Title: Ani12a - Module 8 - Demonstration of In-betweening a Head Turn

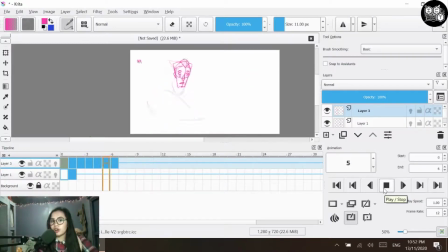That's also the reason why we have case studies on how you're going to do in betweening for thirds and later on, I mean, rather for favors and then later on for thirds. This is kind of the reason why you have a lot of different things to animate, and how you animate them is quite different every single time.
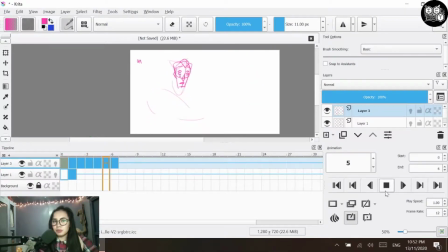So with this one, I'm going to go on ahead and do some little tweaks. And then at the same time, I would also be tracing the non-moving objects. So I'll be speed running this for a while. So get back to you when I'm done with it.
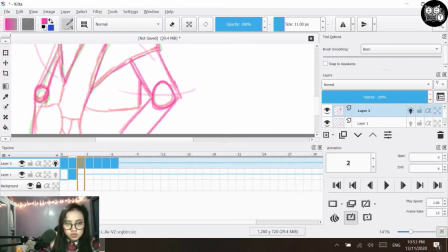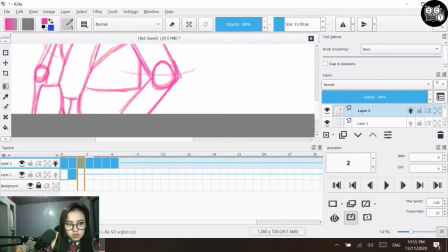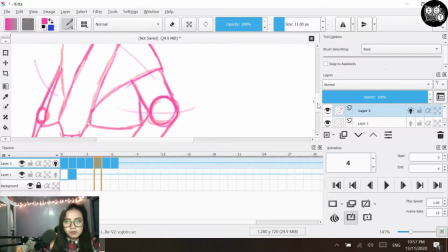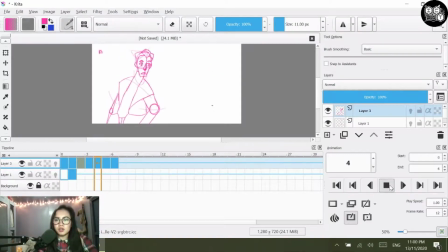So for this one last thing before we actually do the cleanup. So for this one, the motion between your A4 and your A5, to kind of give the addition or the effect of how fast it is, you might want to do a little bit more
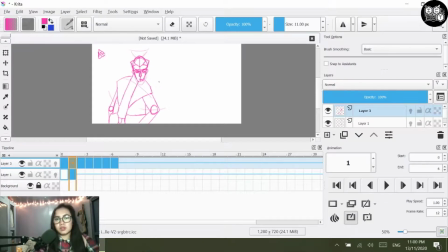animation blur. So for you to be able to do that, it depends on whichever animation blur you would like to do.
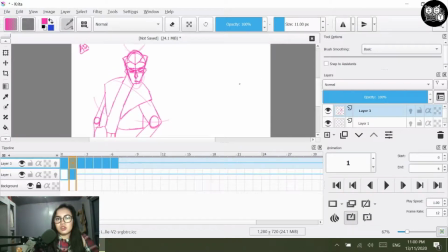But for me, I'll be doing a combination of a speed line, so multiple types of speed lines. So since the direction is moving from this direction and then it's moving towards the right, I would also would like to reflect that. So I would probably start off by creating some speed lines. So something like this.
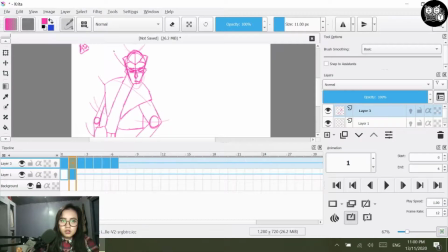The ones at the head are a bit longer, probably some right here. Then right here. Then I'll be adding some.
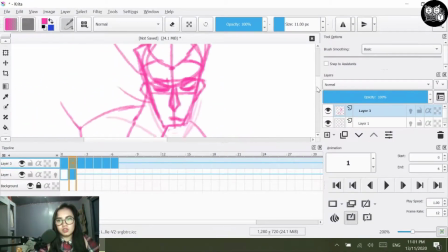I'll be making this a bit thicker, so it kind of has that idea, or it kind of looks like water droplets actually.
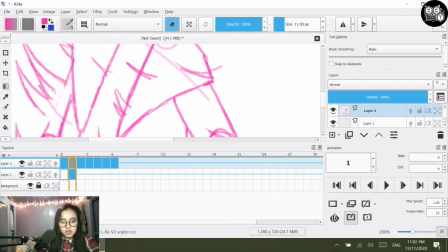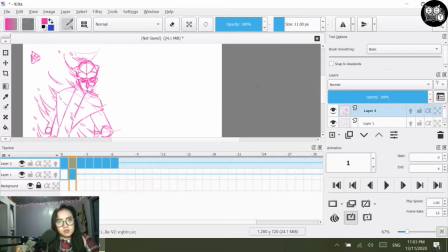Okay.
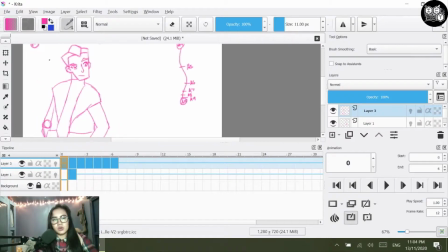So probably another thing that you might want to do is to add some action lines right around your A4. So probably you might want to add.
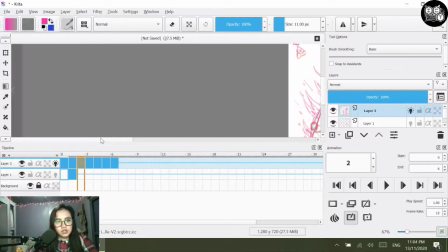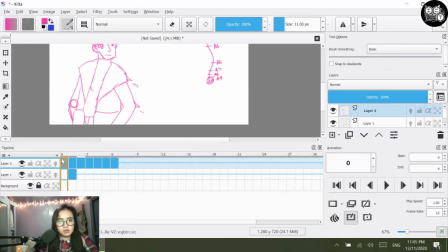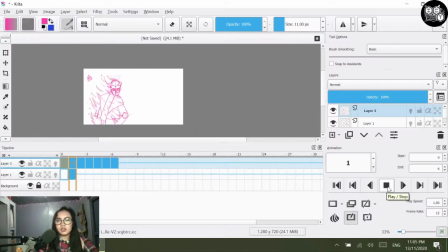Okay, so you have that one. And from this point on, you can now start with your cleanup. So for your cleanup, I'll be creating another layer. So for this one, since I'm essentially confident with how my animation is gone,
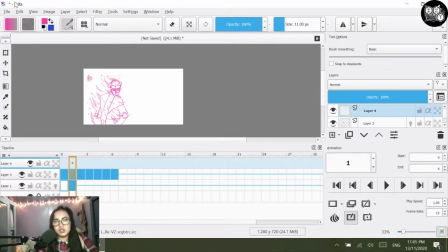what I'll essentially do is that I'll change with another color, then making this a bit lighter,
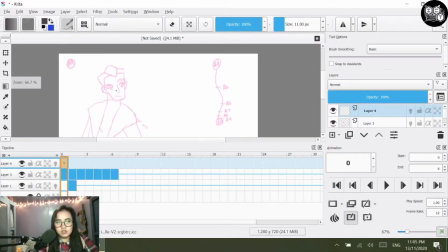then trace as necessary.
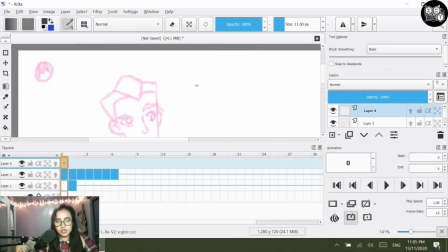So the only instruction that I would like for you to do for the cleanup is to make sure that it's consistent in terms of its darkness,
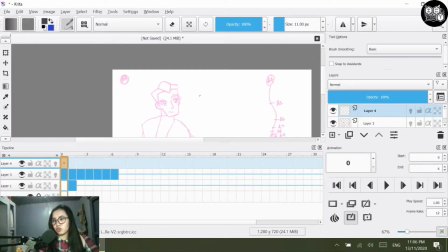in terms of its how you created it, and also the thickness. So whichever you would like, as long as it's consistent.